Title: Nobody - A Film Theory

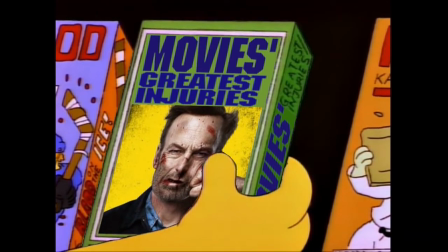Ho-ho! Movie's greatest injuries!
Nobody is an action movie from John Wick writer Derek Kolstad.
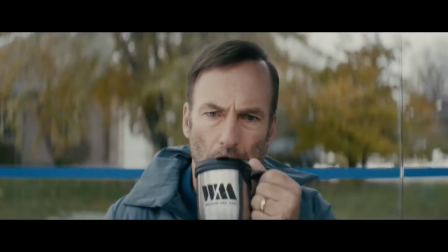It tells the story of Hotch Mansell, a former government assassin now living a boring and repetitive suburban life.
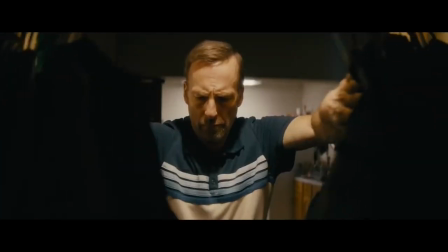One night Hotch gets into a fight with the brother of a gangster and ends up having to take on the Russian mafia in order to protect his family.
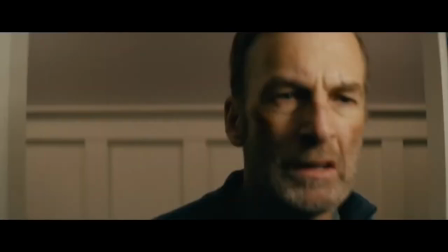Director Elia Nyshler sees the movie as a metaphor for addiction. Hutch is like a man who's been sober for 20 years, going on an all-night bender.
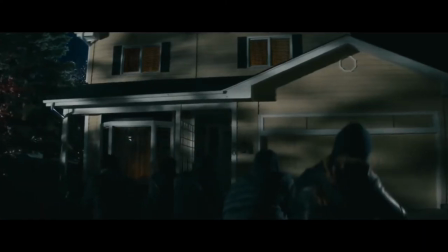But I have another interpretation I'd like to share with you.
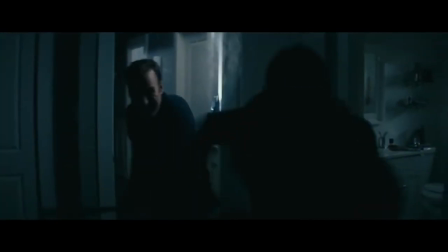In my view, Hutch is an unreliable narrator, a fantasist and a daydreamer, and most of the movie exists entirely in his head.
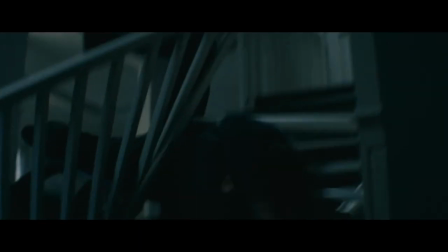And I think I can prove it by the way the movie uses windows. Not windows.
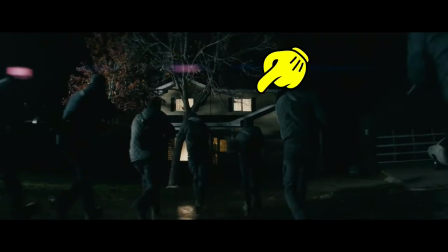Windows.
Who the f*** are you? Me? I'm...
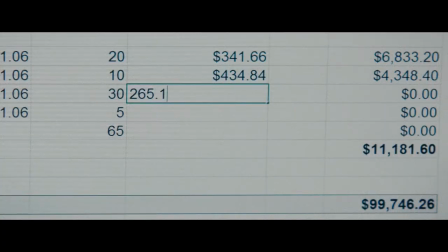The movie opens with a montage sequence that shows Hutch living a routine life where one day is much the same as the next.
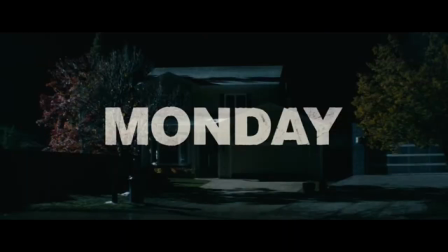We see him on the bus, at work and at home, over and over again, on the bus, at work and at home.
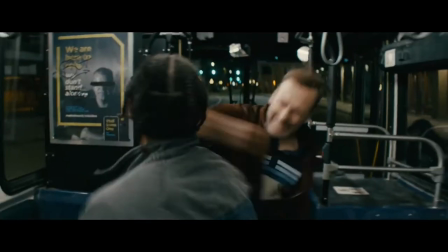There are five main action set pieces in the movie.
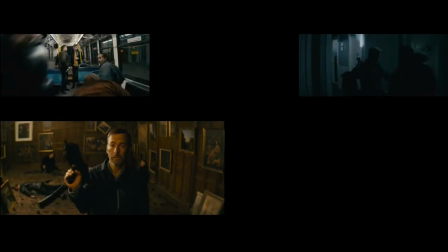The fight on the bus, the home invasion, the burning of the obchak, the car chase and the final shootout at Hutch's workplace.
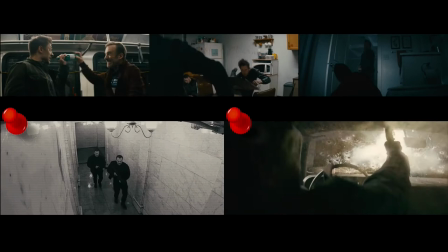Put a pin in the obchak and the car chase, we'll come back to that later.
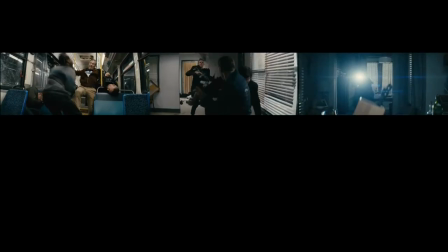The other three are in places that Hutch is familiar with in his daily routine, on the bus, at work and at home.
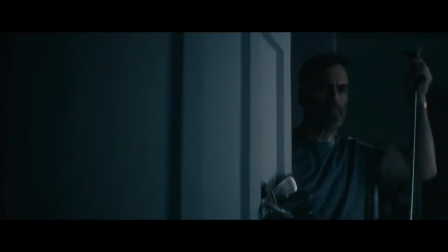When his home is broken into Hutch chooses to de-escalate the situation rather than resort to violence, even though he has the drop on a burglar.
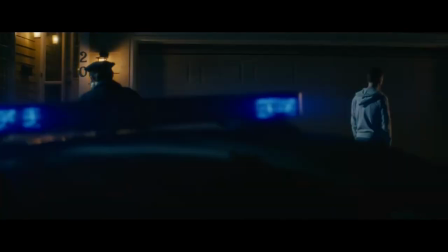Interestingly the idea for the movie comes from when Bob Odenkirk was broken into for real.
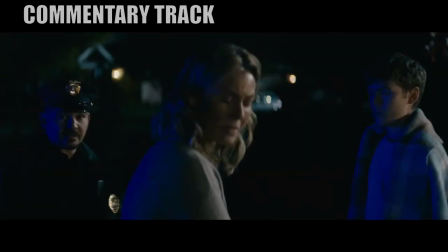It's not a good situation to be in. You don't quite know what to do and you wish you'd done more.
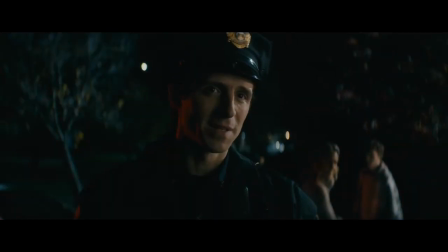You always wish you'd done more. After the break-in he is emasculated by a cop, his neighbour and his in-laws.
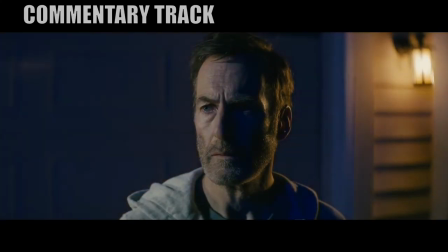I also have experienced this moment where the policeman sort of says, I would have done something.
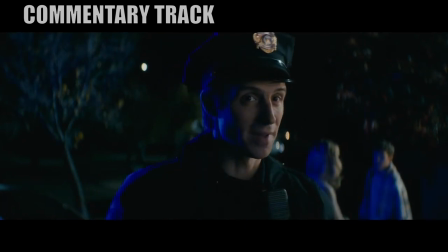And you're like, really? I thought I was supposed to keep things cool.
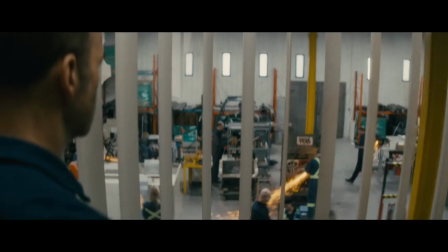Immediately after Hotch's humiliation we see him staring out of a window. This is an archetypical image of a daydreamer.
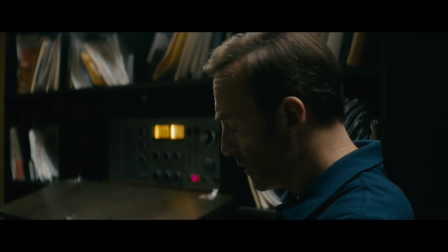He then speaks to his brother on a ham radio. I think Hutch is still at the window daydreaming and this conversation is in his head.
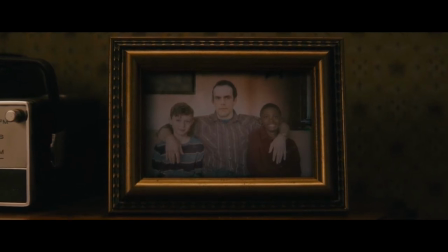His brother describes himself as being officially dead, but I think he may in fact be dead for real.
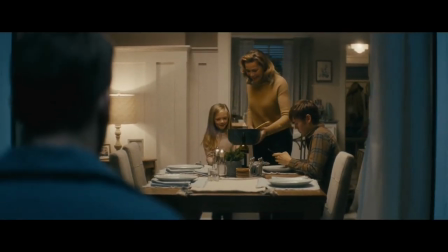When he gets back home we see him again, staring through a window, this time at his family.
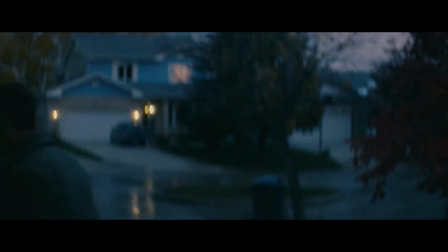The obvious symbolism here is that he is disconnected from them and doesn't share in their feelings of domestic bliss.
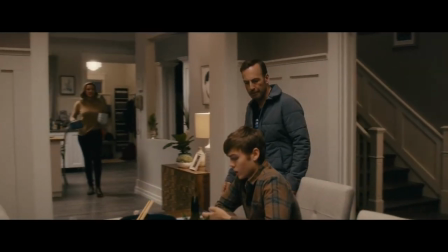But I think the shot is doing double duty because the next scene is another fantasy.
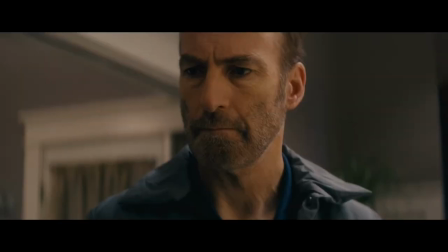His daughter tells him she has lost her kitty cat bracelet. Hutch thinks the thieves may have grabbed it by mistake while they were taking cash from the bowl.
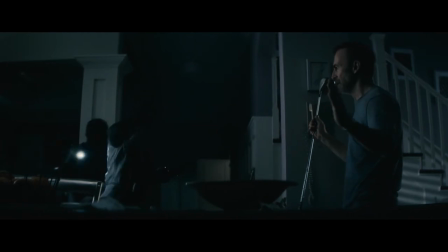During the burglary, listen to how Hutch describes his watch.
What about his watch? Is this worth something?
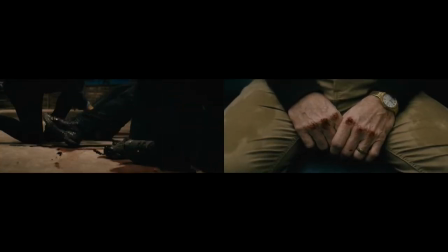To me it is.
So the kitty cat bracelet and the watch, both items worn on the wrist, have no monetary, only sentimental value.
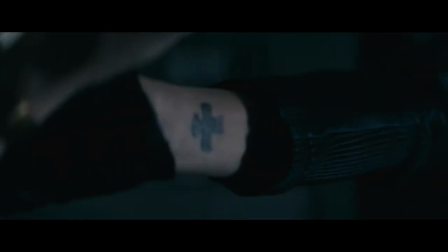When they take the watch from him, he sees the thief's tattoo also worn on the wrist, which provides him with the clue he needs to find them later.
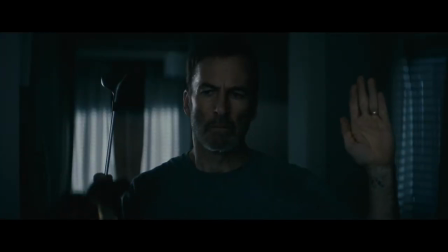I believe that this part of the burglary is a later fabrication by Hutch.
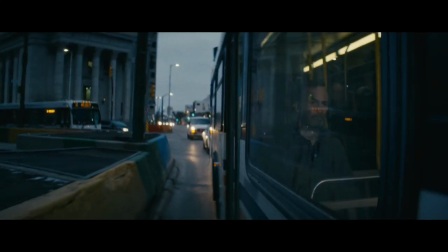In the next scene he's on the bus framed by the window, the image of a daydreamer again.
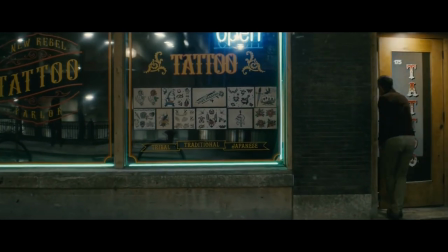He goes to his dad's to get a gun and in a montage sequence visits several tattoo parlours looking for a lead on the burglars.
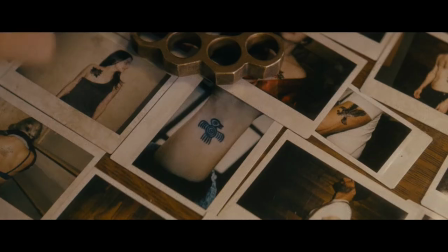In between each visit we see him back on the bus. It's my contention that Hutch is on the bus constructing these scenarios in his head.
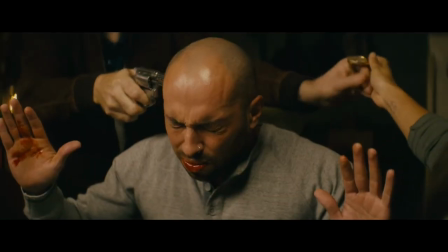He daydreams about catching up to the burglars and recovering his watch, but they don't have the kitty cat bracelet.
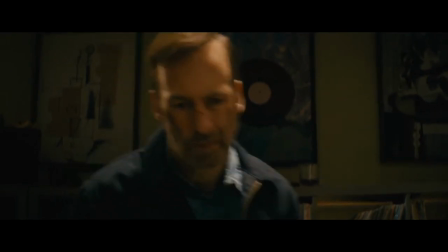Later it turns out that the bracelet was never stolen, as Hutch finds it in his man cave.
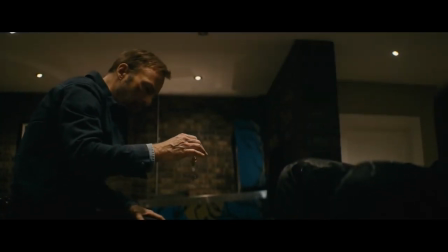I suggest that this is where he actually found his watch, that he mistakenly believed it to have been stolen and incorporated it into his fantasy, rewriting it as his daughter's bracelet.
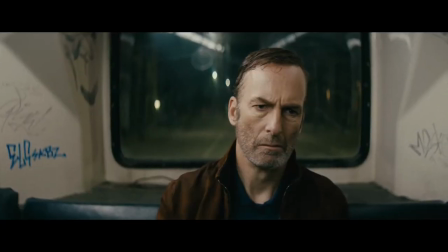We now come to the first major action scene, when the Russian and his gang board the bus.
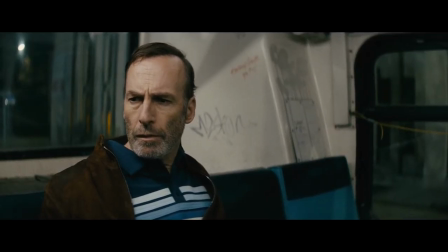Notice how Hutch first sees them while staring through a window, indicating that he's in another daydream.
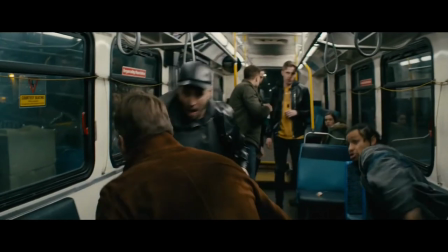I'm impressed by how restrained the movie's been.
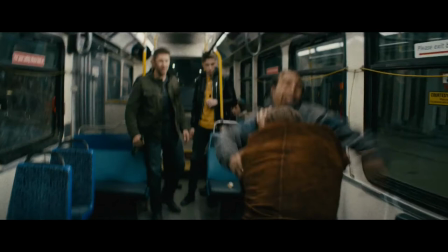Though there have been several scenes where the action could have kicked off, almost a third of the runtime has been used to develop the characters.
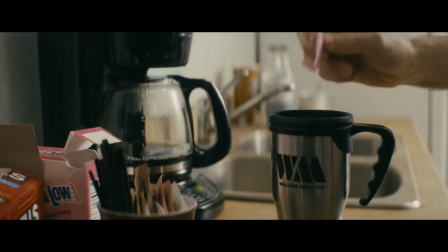After the fight, the montage of Hutch's routine life is briefly reprised, ending on a shot of him daydreaming at the window again.
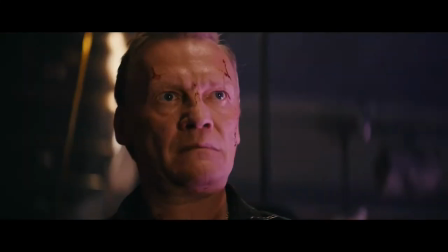In order to keep his fantasy going, he invents the barber character and creates the backstory of Yulian, brother to one of the people he mashed up on the bus.
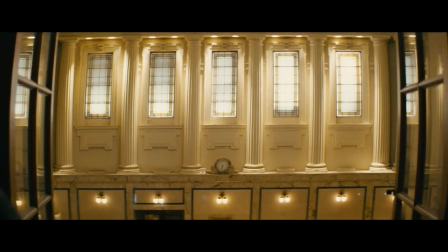Yulian is a Russian gangster in charge of the Opchak, a common fun held for members of the Estonian and Russian mafia.
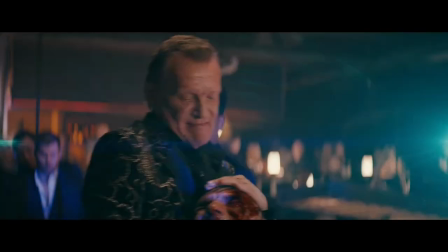He is the equal and opposite of Hutch, unrestrained in his violent impulses, but dreams of escaping to a simpler life.
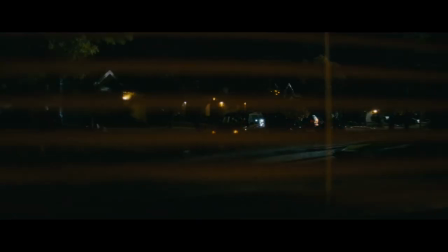Julian sends a team to Hutch's home. Hutch sees them arriving while staring through a window teeing up another fantasy.
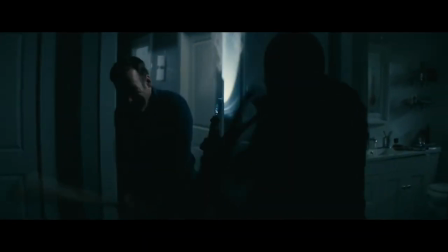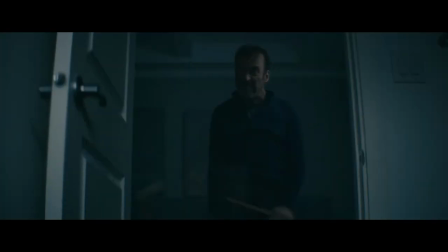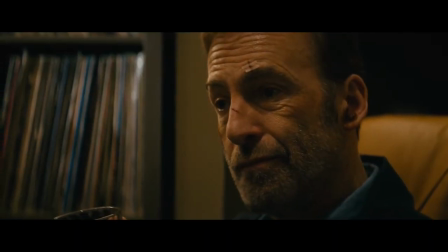One of them survives and he tells him a story from his past about when he was sent to kill an embezzler called Alan.
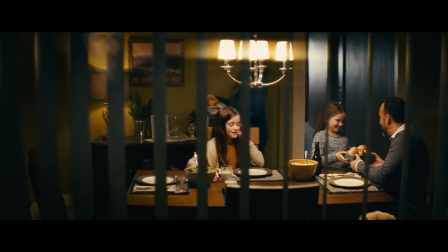Hutch decides to let him go. A year later he goes to check on Alan.
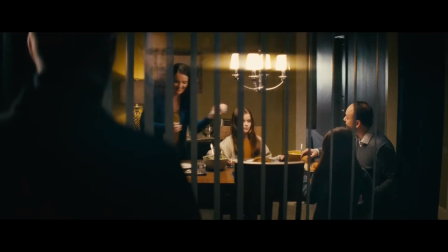He stands at the window an outsider looking in at a happy family feeling dissatisfied with his life as an assassin.
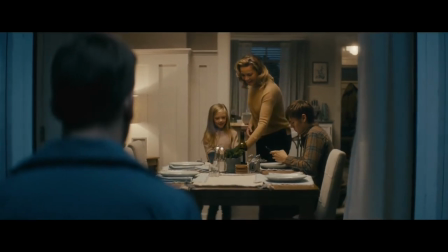This is mirrored by the shot of him looking at his own family, dissatisfied with his life as a suburbanite.
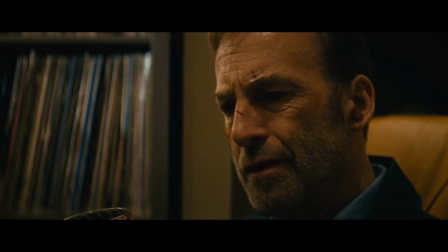Further proving that he is an unreliable narrator, Hutch makes a mistake in his backstory.
Alan skimmed about three million bucks from a US military base in Rivolto, Italy.
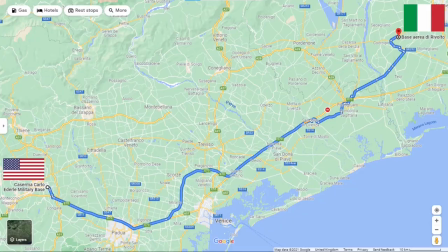The military base at Rivolto is Italian, not American. The US base in Italy is Casimir Adeli, nearly 100 miles away.
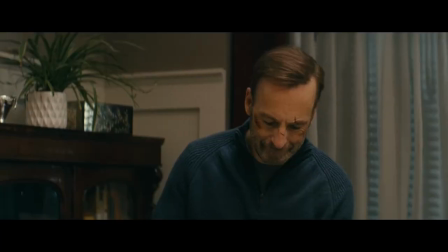He incorporated Italy into his story because they were talking about it before he went into his daydream.
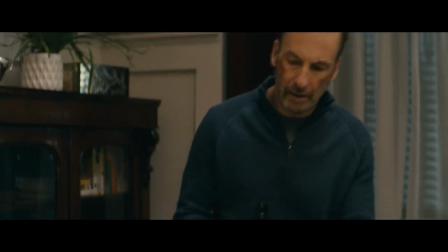How about we all head to Italy this summer? We've always talked about going back.
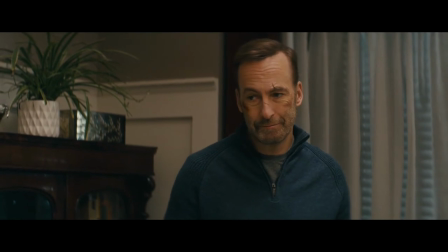He has connections to Italy, but clearly not to the military. Hutch then steals his neighbour's whip.
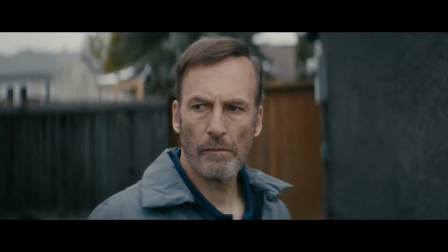Earlier we saw his exasperated look while his wife takes their only car,
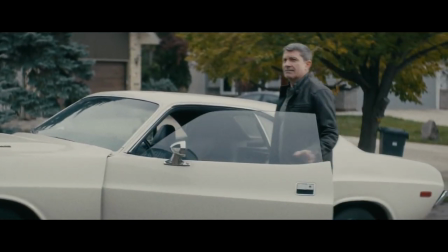and his neighbour boasts about his sweet ride, while Hutch is forced to take the bus.
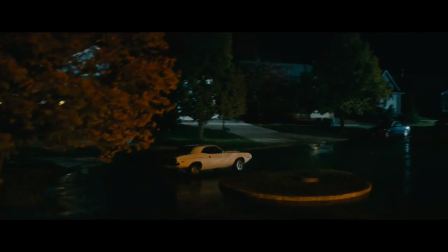When he drives off, the shot is from the direction of Hutch's house. The camera booms up to a shot of the night sky. When it comes down, it's at his dad's residential home, but the position of the moon and stars haven't changed.
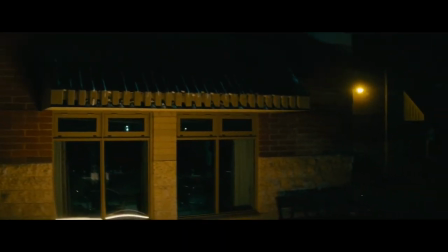I think this is because Hutch's position hasn't changed. He's still staring out of the window daydreaming.
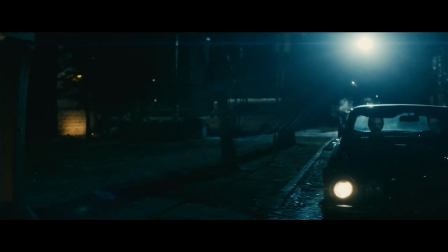In fact, for the rest of the movie, up until the final scene, we remain in Hutch's daydream. This is just an aside, but in the scene when the two hitmen come for Hutch's dad,
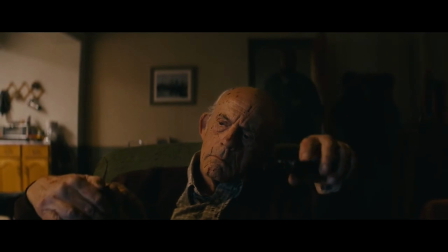I like how the volume lowering on the TV reflects the slow death of the would-be assassin.
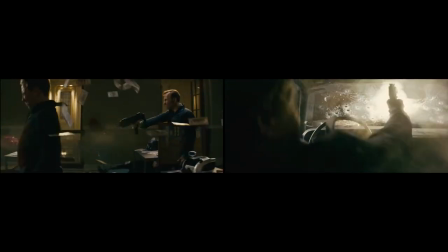So that brings us to the ob-shack and the car chase. Even though we are deep into Hutch's fantasy, as indicated by him staring out of his dining room window.
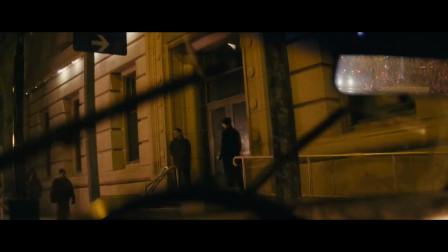The action scene at the Obchak is queued up by him staring through his car window.
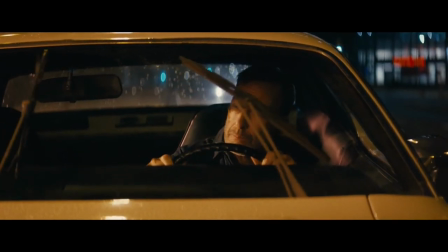The song choice here is on point.
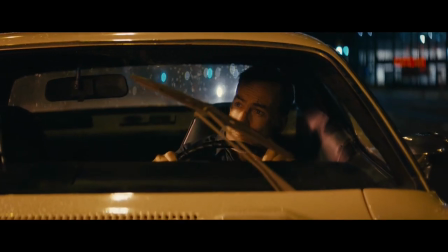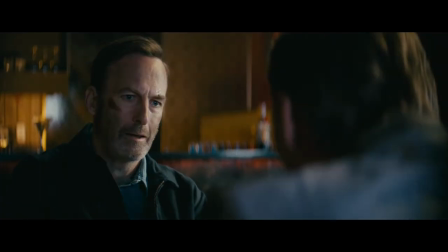After burning down the Obchak, Hutch goes to see Julian.